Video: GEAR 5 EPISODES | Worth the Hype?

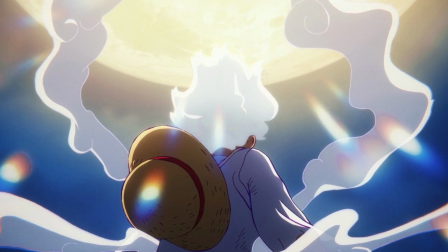0s
Gear 5 is probably one of the most hyped transformations of all time, not only when we first saw it happen in the manga,
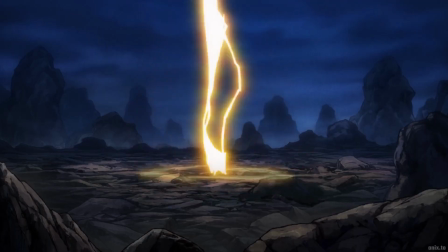6s
but the gear 5 reveal in the anime was hyped up for months before the actual episode came out.
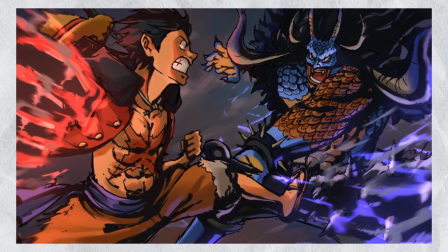11s
Now that the fight between Luffy and Kaido is practically over in the anime, one question still lingers on everyone's mind.
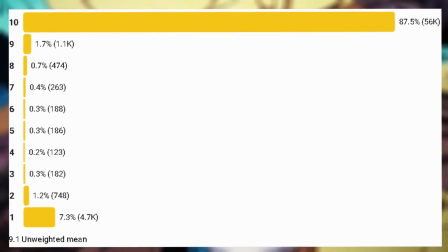17s
Did the anime deliver on the hype? I've seen a bunch of complaints floating around on the internet, so let's actually go over every episode and see what people are complaining about. out.
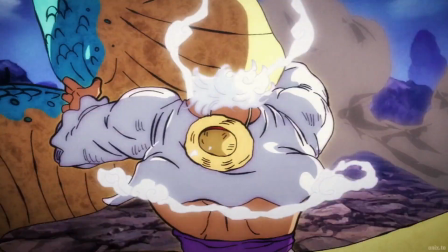26s
Let's first go over some complaints that don't necessarily have to do with the animation but with the plot itself.
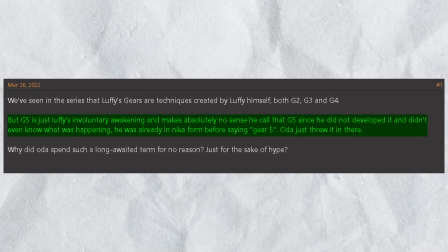32s
The most common complaint about gear 5 I hear is that it's basically an asshole, that it came from nothing.
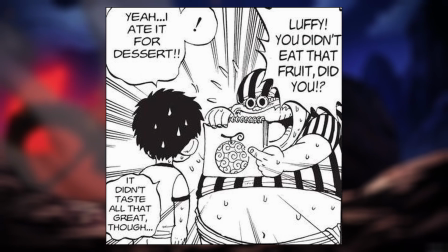38s
Now I don't get why this sentiment is so popular because it is clear that gear 5 has been foreshadowed long long ago.
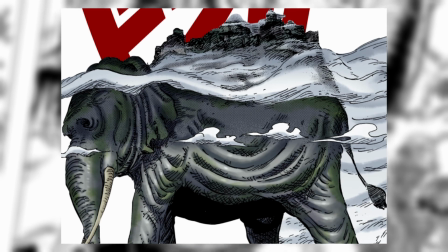45s
Look at Luffy using fire based attacks, look at Zunesha that had been waiting for the return of Joy Boy for centuries,
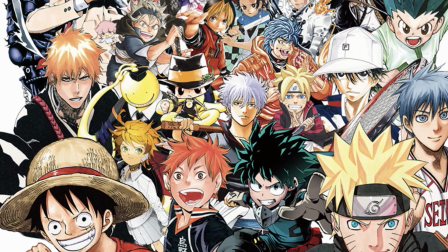51s
look at Shanks stealing this devil fruit even before episode 1. And yes, I agree that Luffy exhibits some traits of a typical shonen protagonist.
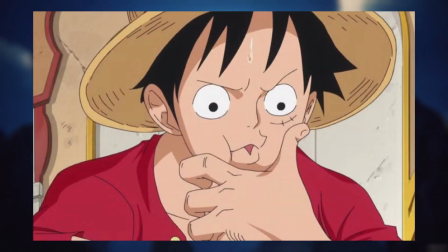60s
He is special, he gains a ridiculous power-up, but you have to ask yourself, is that really a bad thing?
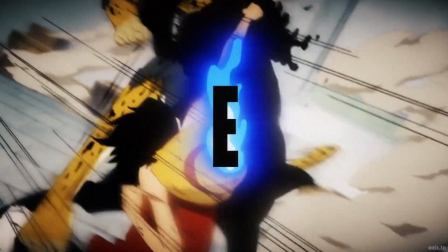66s
Because in contrast to several other manga, I actually think that Luffy's progression over the story so far has been fairly consistent and realistic.
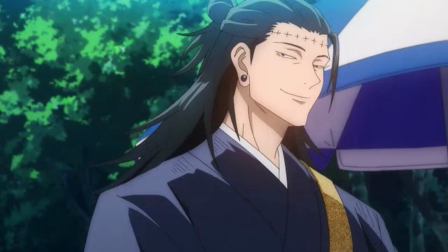74s
Another complaint I hear is that people simply do not like Gear 5. And to be honest, that's understandable if you've been an anime watcher for years.
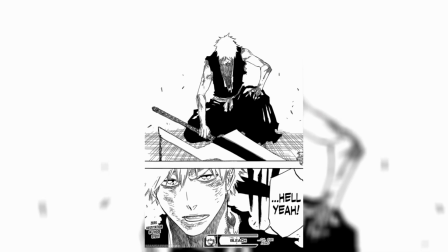83s
Because most of the time,
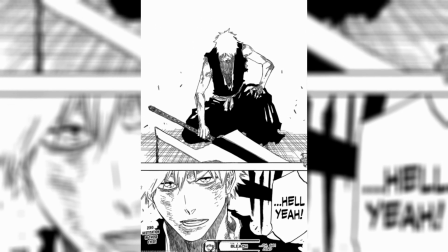84s
a character achieving their quote-unquote peak is characterized by a serious transformation that's mostly just based on the powers they had beforehand.
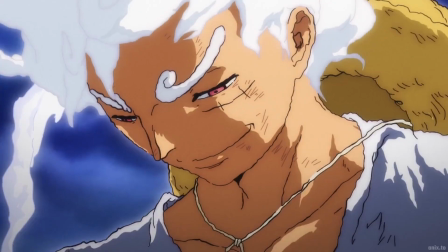93s
But Oda himself stated that he did not like this trope. He wanted to do something different, to create a sense of joy in his manga, which I personally think is really fitting,
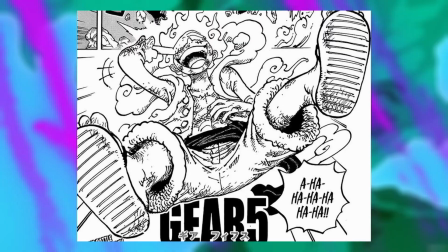102s
since Luffy is Joy Boy after all, and is meant to bring smiles to people's faces.
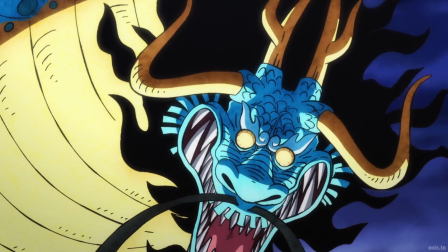106s
The transformation is supposed to be funny, You're supposed to laugh at it.
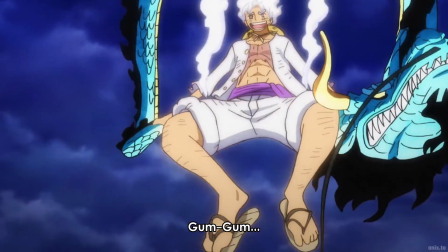111s
I personally really like this choice. I think it's unique, but it is true that whether you like the transformation or not is mostly subjective.
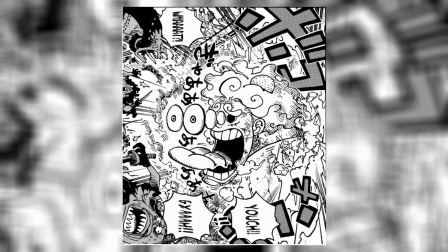118s
I, however, don't think it's fair to say that it's not fitting in the story of One Piece because this power fits Luffy to a T and is representative of the theme of Joy Boy.
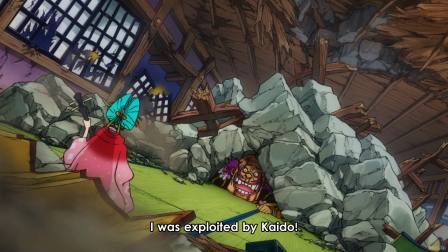129s
Most of the complaints here have to do with Hiyori and Orochi's sequence, some of the direction choices made and the animation.
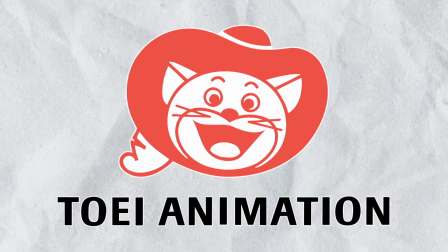136s
In terms of the Hiyori scene, I don't think it's fair to blame the staff at Toby for that that is because episode 1071 basically adapted to chapter 1044
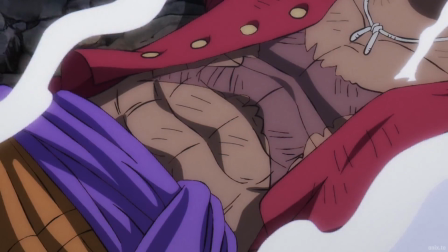145s
of the manga Almost without making any significant changes and guess what the episode follows the same structure as the manga If you're going to blame
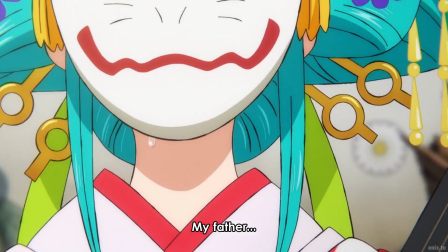153s
anyone blame Oda and while I do think the scene is a bit misplaced I still think it fits
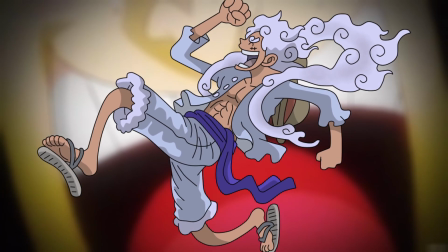159s
with the theme of a warrior of liberation being Luffy bringing the dawn to the land of Wano Now,
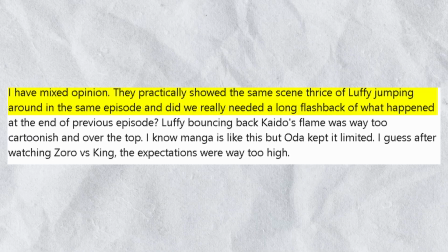165s
the absolute biggest complaint was that they reused some scenes multiple times in the episode.
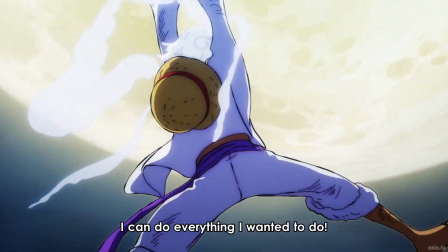170s
And for this one, I agree, it is a very strange choice to do this.
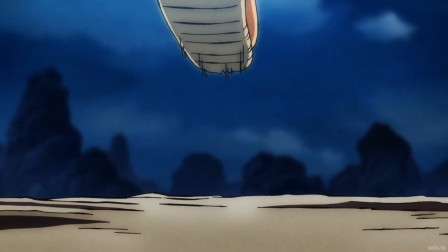174s
For the alleged seven months that the studio had time to work on gear 5, you would think that they maybe could have figured out the proper pacing for the fight ahead of time.
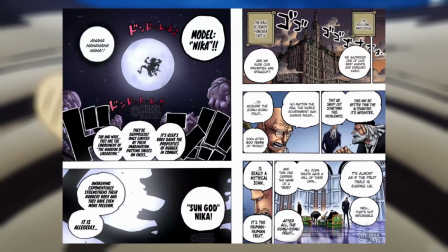183s
And I get it, they wanted to fit the full chapter of 1044 into the 20 minute time frame,
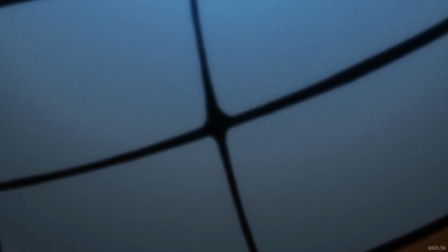188s
but I think most fans would have preferred a flashback or anime exclusive content over that.
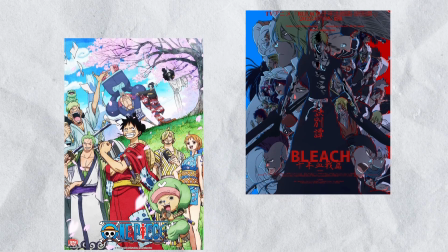193s
And while I don't think it's fair to compare the two, look at the Thousand Year Blood War arc in Bleach.
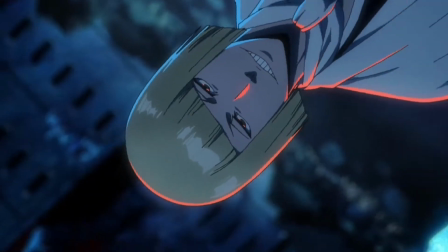198s
They actively try to improve on the manga by adding anime exclusive content and cutting unnecessary content.
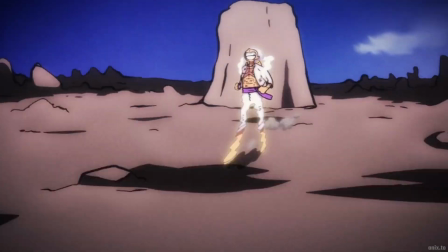205s
And while I appreciate that the One Piece anime is trying to stick as closely to the manga material as possible,
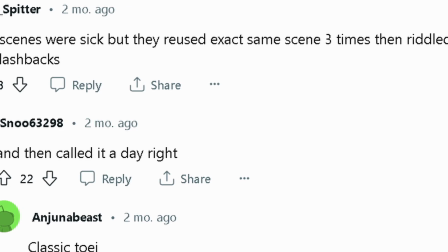211s
sometimes that can be to its detriment like what happened here.
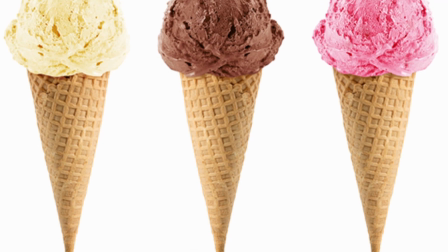215s
And then you had people saying that they didn't like the animation and I guess this is simply a matter of personal preference some fans said that the
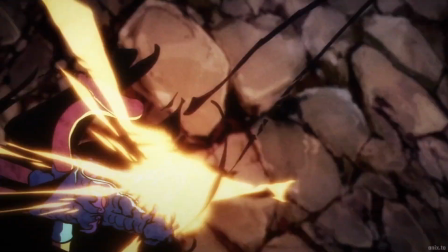222s
animation was too fast-paced to the point that you couldn't really see what was going on but honestly i like it i like that the scenes
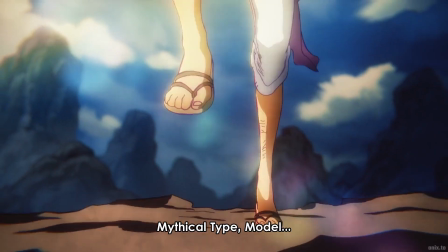230s
were a bit chaotic it added to the ridiculousness of luffy's powers but despite the complaints i mean come on the episode was still a banger the
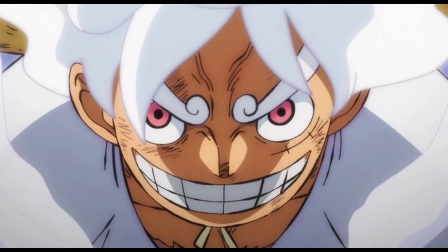238s
anime showcased the mix of goofiness and power of gear 5 very well and despite its flaws does its job properly episode